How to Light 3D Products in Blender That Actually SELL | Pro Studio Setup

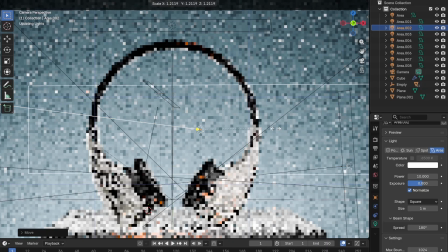(8:15)
So we have 9 light sources right now in total,
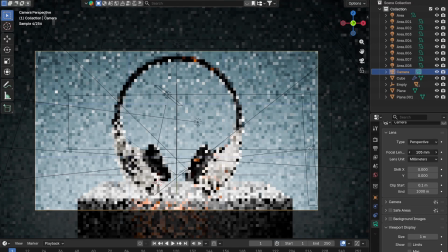(8:20)
but like I don't really care about that because the image is turning out quite good.
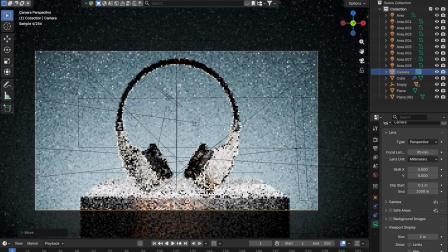(8:25)
Okay, let's set up the frame the way we like it, so it looks again cinematic,
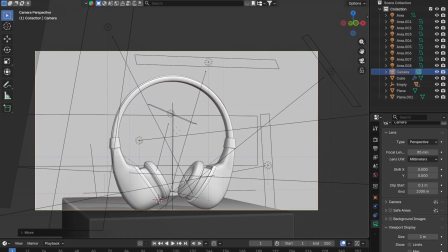(8:31)
so that there is some kind of sense of majesty. Let's take a closer look,
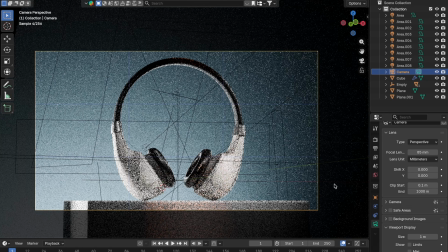(8:38)
and I don't like that our orange color is not invisible, right?
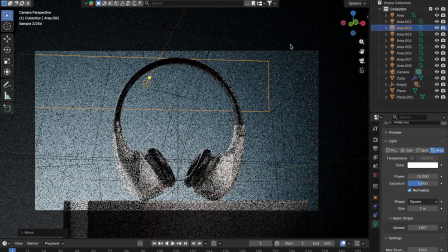(8:47)
Let's move the back rim light, and the contours are clearly visible.
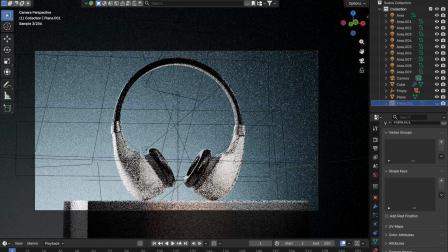(8:54)
The lampshades looks good, the ears looks cool, but the orange color,
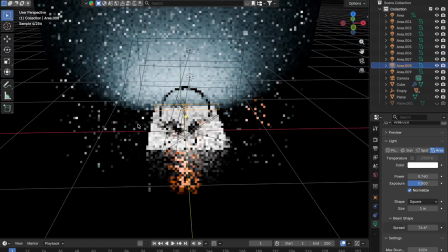(9:00)
our main accent, is not really tracing through, so we will move it.
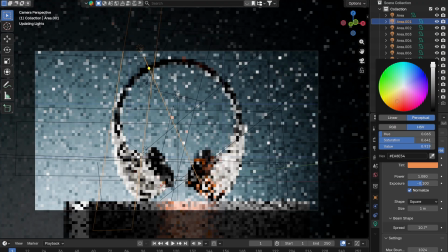(9:04)
We will make it a bit warmer, not a bit warmer, but just specifically warmer by 4000 Kelvin. Let's round the render and see. Yeah, awesome.
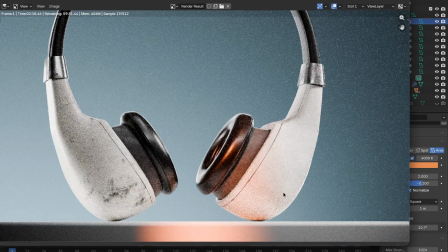(9:17)
I like it, but the top of headbands there is not illuminated, so let's add an 11 light.
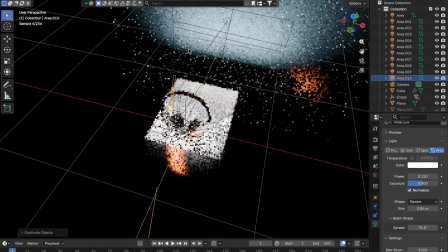(9:24)
Let's rotate it, position it in such way that our little lampshade is not well enough.
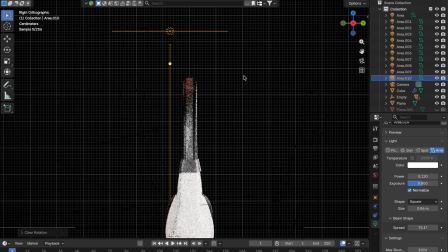(9:30)
And yes, I like it this way. I like it this way.
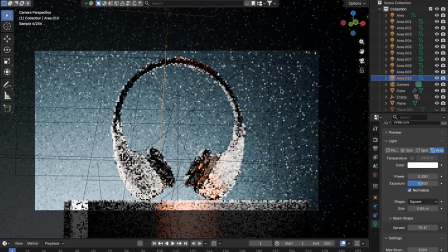(9:35)
Let's set up the frame again, run a render, and let's adjust the compositing beforehand.
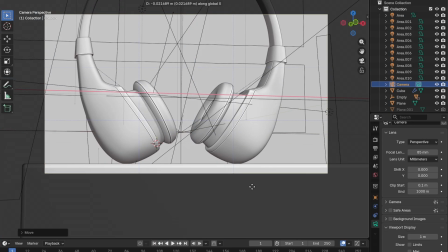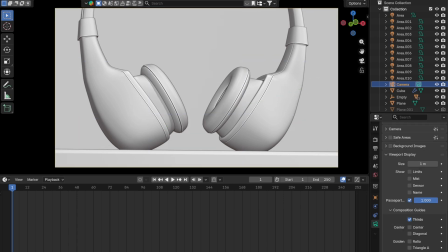(9:50)
And let's adjust the compositing beforehand.
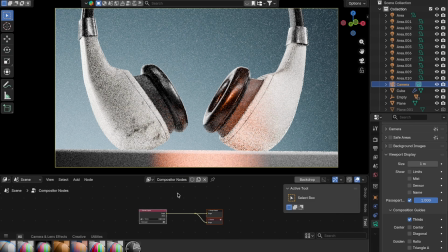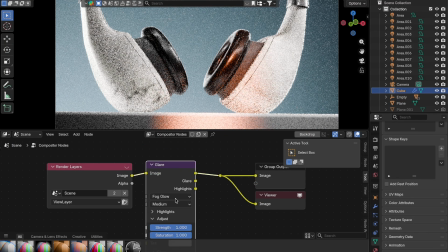(9:59)
I want to add the foreglow so that we have a small glow and slight haze.
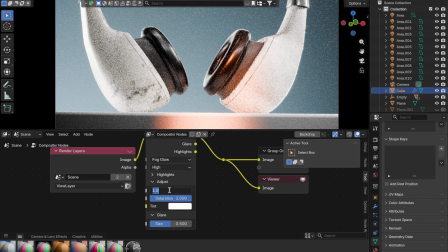(10:08)
Just a minimal amount of height quality, somewhere like 1.15, 0.50 for saturation, and let the size be 0.2.
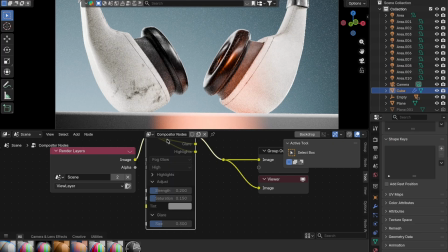(10:25)
Excellent, let's compare. It's practically unnoticeable in the viewport, but nevertheless it will look pretty good in render. We don't need to overexpose it too much anyway. Yeah, let's leave it 1.65.
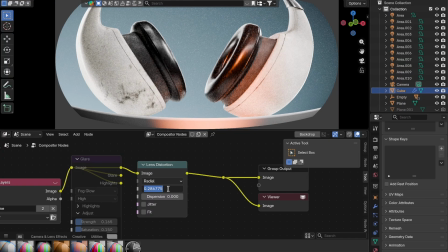(10:43)
Let's add lens distortion. Means we'll be distort the camera slightly.
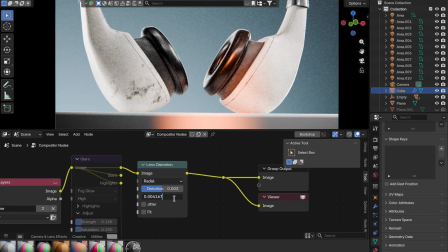(10:51)
See what this node does. Let's distort the camera at dispersion. So again, in our photorealistic shot, right, when we take shots in reality, we never have a perfect camera.
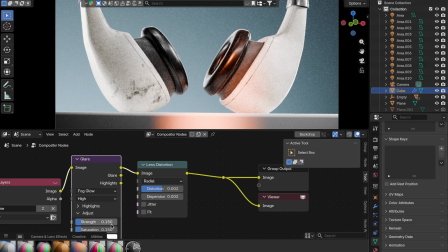(11:08)
All our cameras are already worn out, previously used, so camera flaws need to be added to the render as well, so that your image doesn't look plastic.
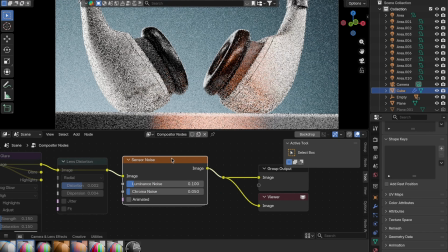(11:20)
Let's play around with the glare, with the lens distraction.
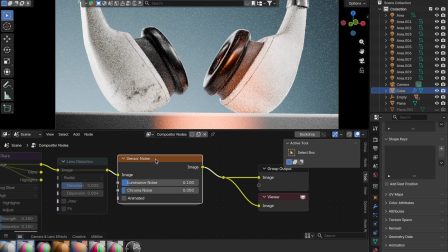(11:27)
Excellent. And overall, let's add a little bit more noise. So that again, we don't end up with a polished and too plastic looking image. Okay, excellent.
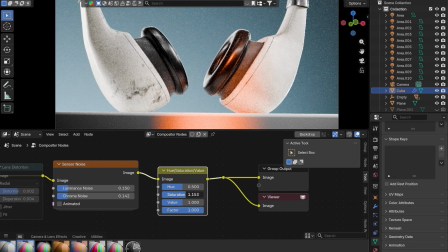(11:41)
And instead of doing compositing in Photoshop or other editors, let's add a saturation right here. Let's play around repeatedly with the saturation, with the volume, with the exposure in the render itself.
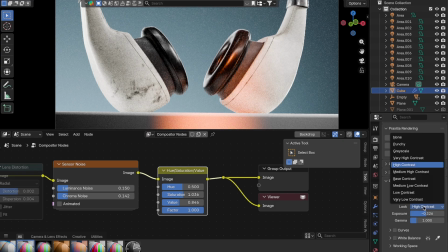(12:00)
Let's look at different models, but I like AGX the most in this case. Let's lower the gamma, turn on all of our nodes, run the render, and voila, done.